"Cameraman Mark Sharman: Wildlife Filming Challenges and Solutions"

Filming underwater is the closest thing we've got as human beings who are based on planet Earth to feel what it's like to be in outer space. You know, if you ever need to go to a happy place to relax, I'll often imagine that I'm on a scuba dive, and I'll never get bored of that feeling.
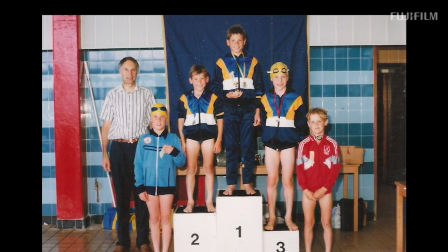I think as a child I always imagined what it would feel like to be next to some of the biggest animals that have ever lived. I've never been in a position where I felt so small and insignificant and you're merely just entering it as a visitor.
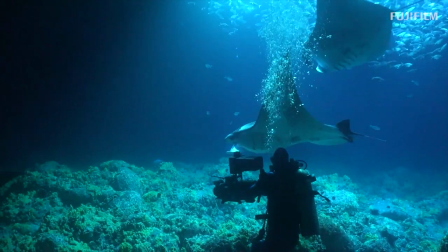You basically have a three-dimensional space that you can move in any direction.
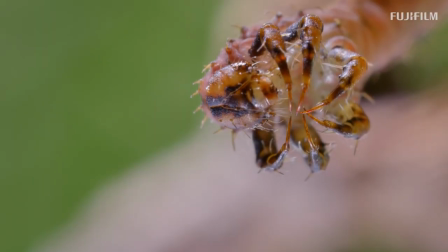There's some really small macro-based animals that I film to the biggest whales on the planet.
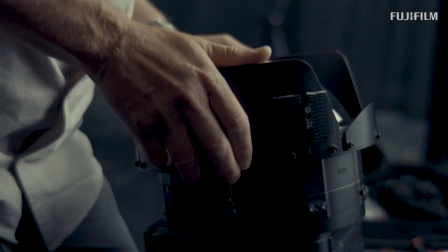It's not just about the visual optics that you're thinking about, you're also thinking about the size and weight and how it's distributed. obviously the deeper you go the darker it gets and also there's a huge loss of colour and often we'll use underwater lights. I like to position them in a way that it's recreating daylight. I'm zooming in and out there and I'm focusing with this so I've got fine controls at my fingertips. The image is projected through the monitor that sits in here and then any menu function.
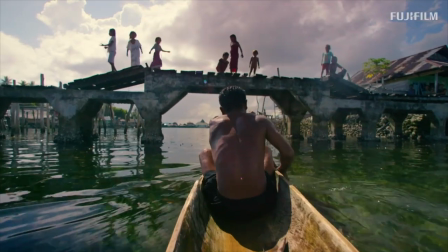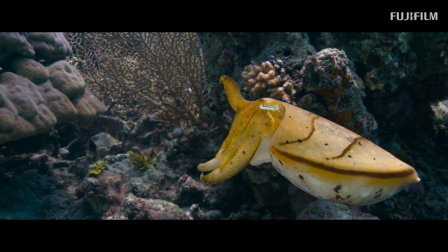Every single subject, every animal is completely different in a different environment and you've just got to be at all times ready for that one moment.
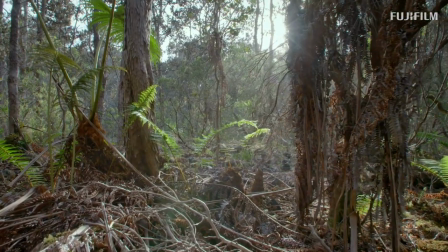I'm often in the middle of nowhere, some of the most remote locations. Am I going to be able to lug a massive heavy zoom lens that weighs three kilos on my shoulder for the next two weeks trekking through jungles? Probably not.
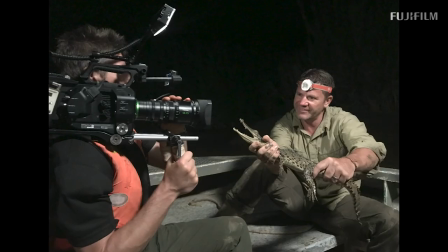I've been working with Fujinon MK lenses for the last couple of years. They're both coming at under a kilo, which is really amazing for a cine zoom lens, and it retains some fantastic cinematic glass That is a really rare thing. When you're doing a lot of handheld camera work, there's a lot of physical trekking in some really tough environments to work on.
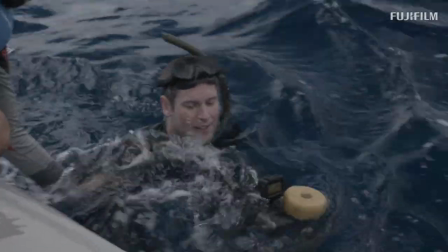Through jungles, you're working out at sea in rough conditions.
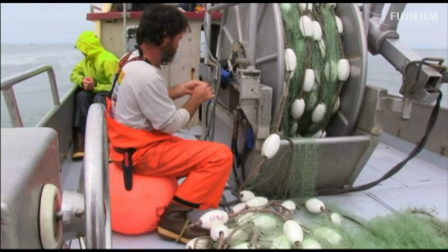The main cabin of the boat holds all three of the guys and somehow I've got to squeeze in.
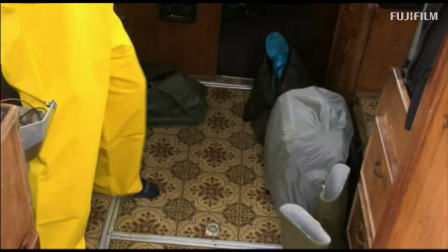I think I'm going to be sleeping on the floor here.
You don't want something that's going to be massively weighing you down and throwing you around.
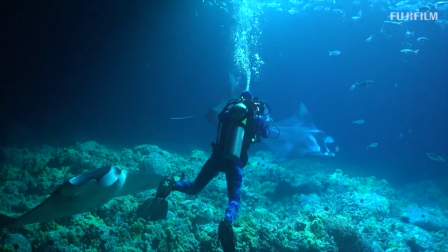You want something that's quite rock solid. I don't have the luxury of having a two camera cross-shooting scenario.
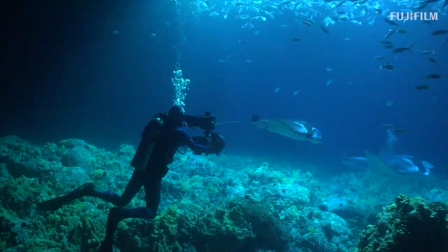So you do have to cover the wide shot, you have to come in for the close-ups, and you're constantly moving around your subjects.
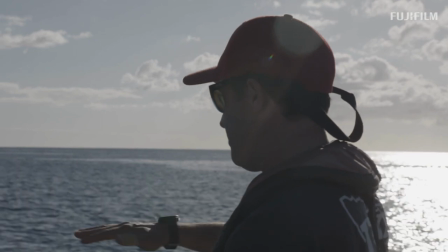Working with the scientists that we filmed on Blue Planet Live, they are the unsung heroes, really, and they are flying the flag of wildlife that doesn't have a voice of its own.
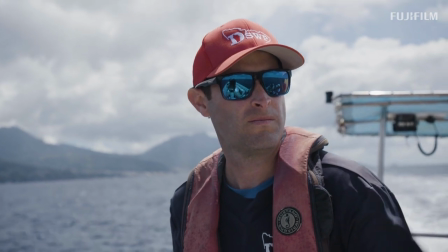We wanted to make them look like heroes, they're conservation heroes. And I wanted to make something that was glossy and, you know, was elevated.
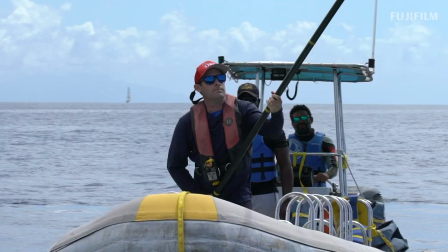It wasn't just kind of running around actuality. It was something that had a really nice finish to it.
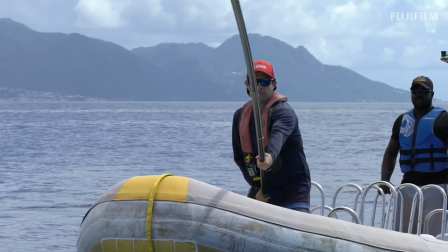They're under threat from industry, people and pollution. So to be able to go and tell their stories in a world awash with negative stories, it was an amazing experience to be involved with these really positive people who are doing such good work for the world.
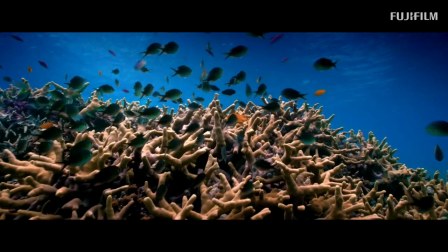Even to this day, if I'm scuba diving over a reef,
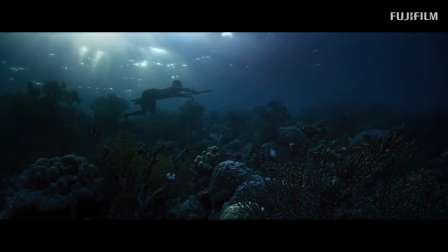I'll still have that sense of wonder and that childlike joy of what I
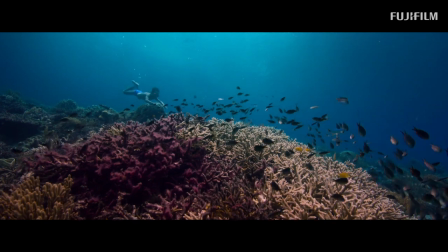remember seeing for the first time when I first started swimming and scuba diving and seeing these things under water,
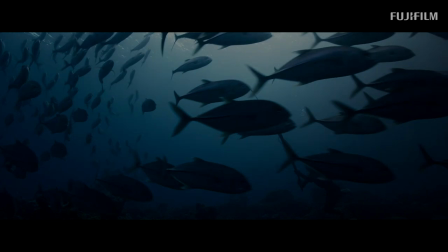hopefully it's something that I'll always keep on doing for the rest of my life.